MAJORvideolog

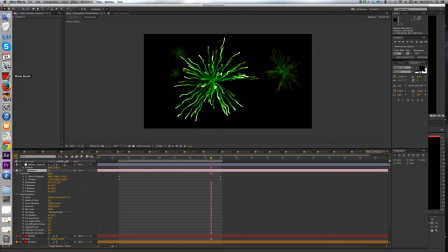(28:45)
That I've done. So I think that covers off most of my After Effects.
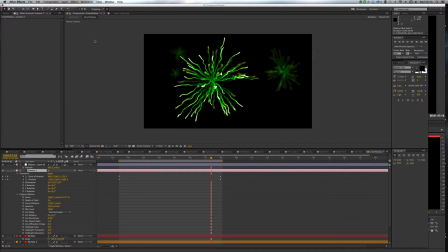(28:59)
So with that said and done, there's really just a couple of little bits and bobs I'd like to mention about my actual Premiere linear editing.
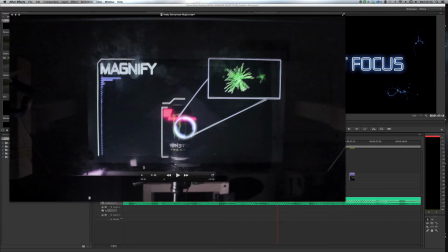(29:08)
I already talked to you about how I've used 2 tracks synced up perfectly to
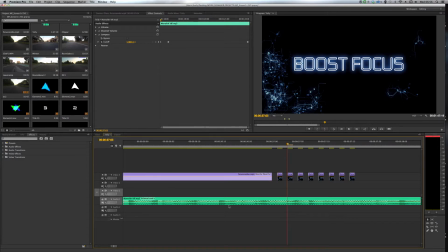(29:14)
kind of manage the glass and the television interacting with each other. And then throughout the edit, I've really just tried to I've got the music
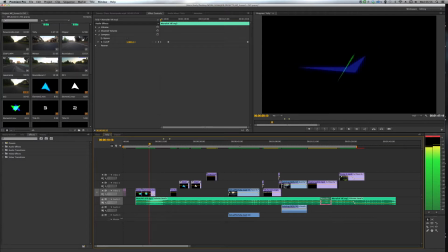(29:26)
kind of matched up with these effects here. Really just wanted the point of this intro is really just to kind of give a bit of a shock, kind of shock the viewer into what's going on and have something appearing on both screens. On the glass, I've got this little effect here, which I believe I've mentioned on my blog,
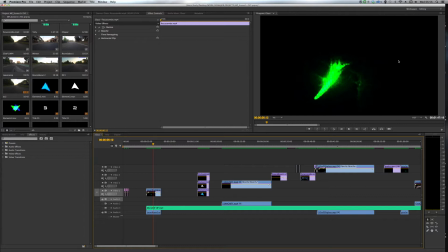(29:48)
And basically what it is literally just something else I did in After Effects, where I've got a laser pen and I've just shone it on my bedroom wall, filmed it with my DSLR, and then I've just really boosted up the contrast and the luminosity to give it this really bright effect.
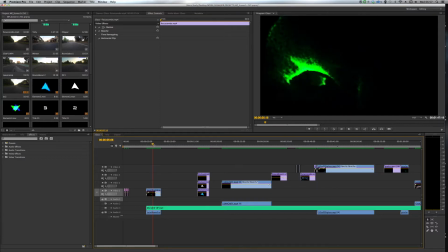(30:04)
And then because I was flicking it really fast, it just gives this crazy kind of overlay. So it's really simple. It's just me flicking about a laser pen and then doing a little bit of After Effects work to make it give it a bit more pizzazz.
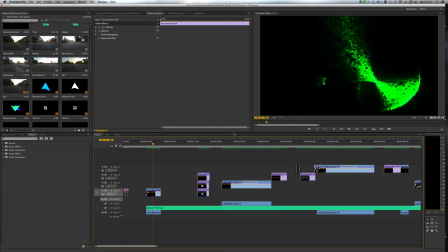(30:18)
But I think that's really great because it really fits the music, the pace of the music really nicely, and it's just a useful little effect to throw into places. Talked about all this.
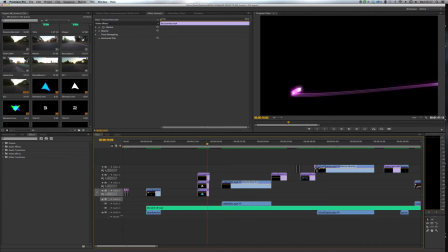(30:31)
Just little things like these elements I made are really useful because they're in here.
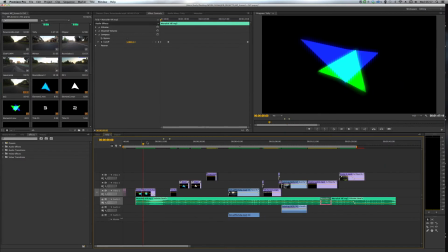(30:39)
These are the ones I'm referring to. They're really useful because I've got quite a lot of different ones that I made, and as well as just having them in the background to kind of keep something going on,
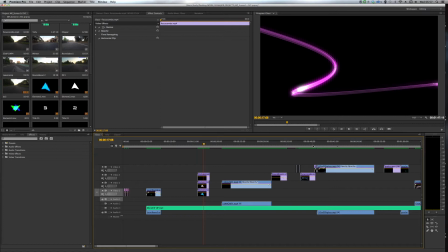(30:49)
I've adapted them into little transitions as well.
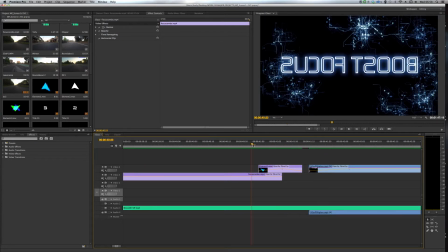(30:52)
So literally just kind of flash them up for a couple of frames so that as you go through, it just kind of goes blue.
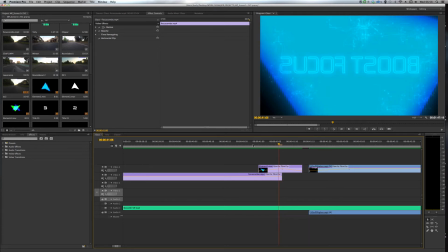(30:58)
But as you can see, there's a spin, which is where it's actually just the layer scaled up. And then from there we can go into other things.
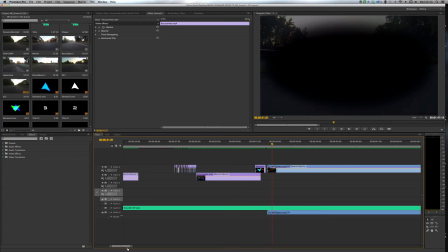(31:07)
So that was something that I didn't plan out, but actually worked out quite well in the end.
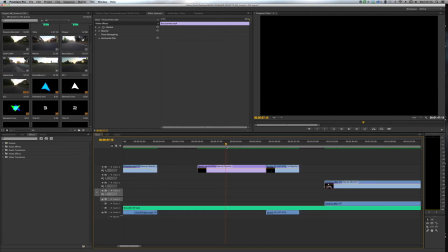(31:11)
Just little transitions, because I wanted the video to look nice and professional amongst other things. These sparks that I used, and I used this originally in my tests, in my test rig, but I was so happy with how it turned out.
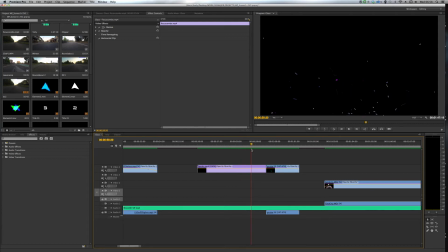(31:26)
I gave it a little bit of a place on my final video as well, just because it really fit nicely, and the effect of those sparks bouncing around on the glass is great as well. So I've got that and a little bit more of this green stuff.
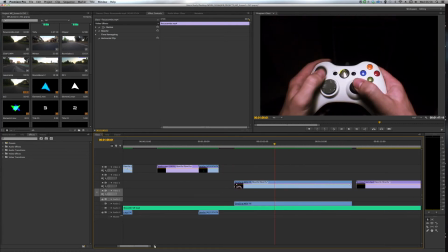(31:39)
This is something that I didn't show you on After Effects, but this is again just a double layer with my hands. This is literally just my hands being filmed with my DSLR in my bedroom in the dark, and I've just masked out any kind of junk that was in the corners.
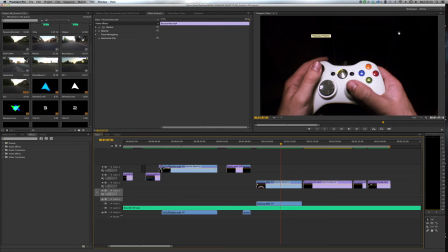(31:56)
I mean, it was pretty black, but I just did do a soft mask around there to make sure there's a nice clean black background.
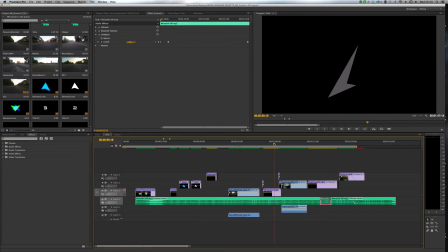(32:02)
And then if we go to 1 minute on the television as well, that is my Halo gameplay that I've just filmed off the television.
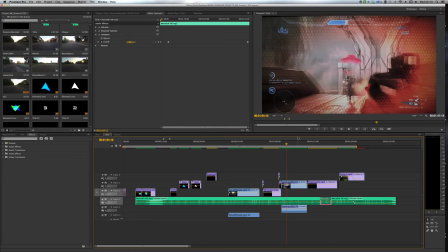(32:11)
So like I said in the crit, this is the only bit of
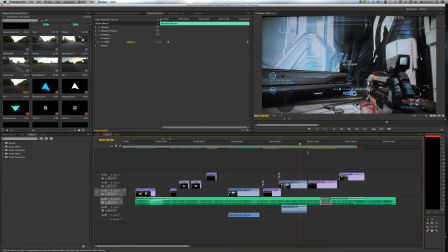(32:17)
I don't know, well, it's obvious it isn't mine, it's just a computer game, but I didn't want anyone to think that I've animated all this stuff.
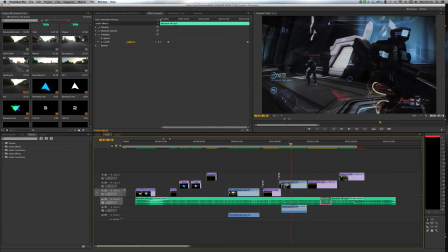(32:23)
But again, it's just to show that Monster Energy keeps you really sharp and all that kind of stuff,
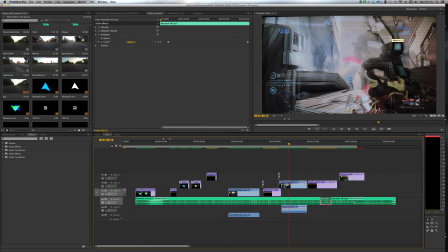(32:28)
and I like the effect of the hands mirrored over the front of the gameplay. I've covered that.
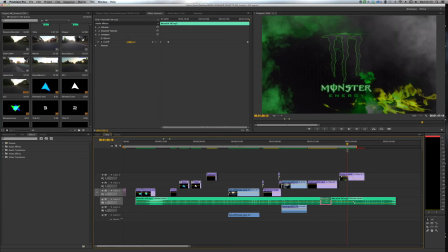(32:35)
And then again, this is just for my tests. I didn't want anything to go to waste, so that's just in the background as like a nice little finale.
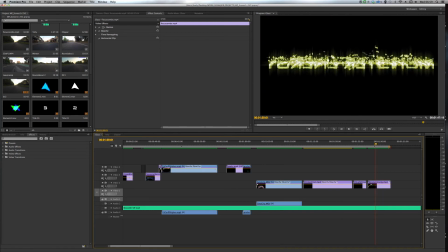(32:42)
Show the actual logo and the brand name in front of this Monster Energy effect. So I believe that is everything.